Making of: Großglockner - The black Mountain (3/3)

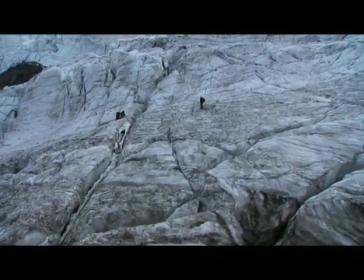Here again, the size of the glacier clefts can only be gauged in relation to persons.
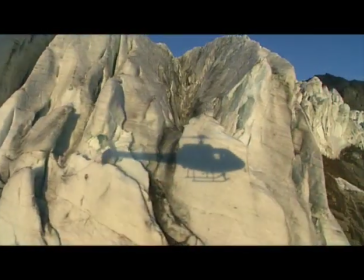I either function totally or not at all. When I sit here and compare the size of people, even when all the parking lots are full, if you look down from above, they're ridiculously small.
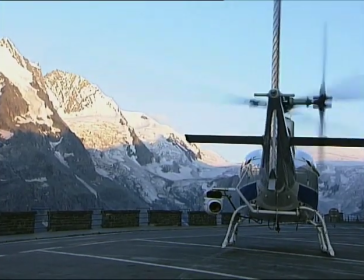And that's a little of what's behind all this.
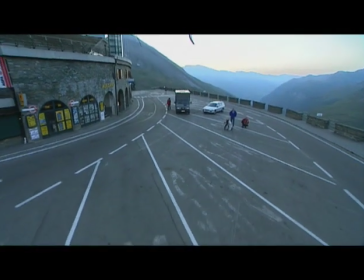To my mind, putting proportions in the right perspective is putting the importance of man right too.
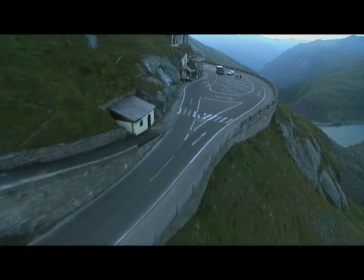I look around, everywhere I see potential shots.
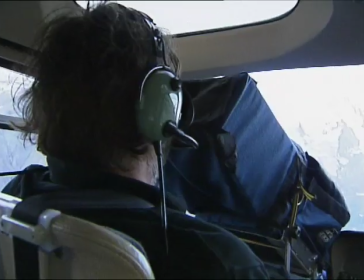When I film from the air, the ratio of the shots I see to the shots I take is about 1,000 to 1.
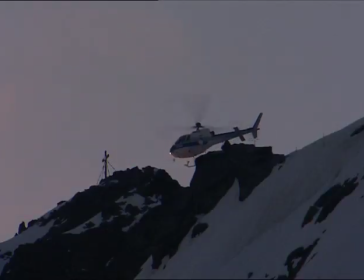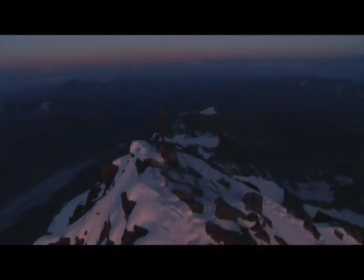Even so, with a little technical help, these few shots of the Großglockner,
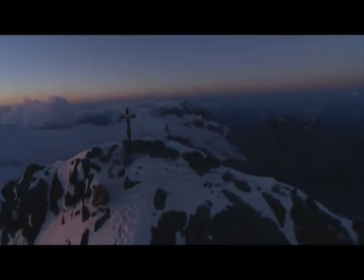Austria's highest mountain, open the way for the public into a fantastic new world.
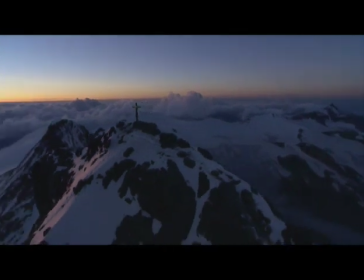Our world.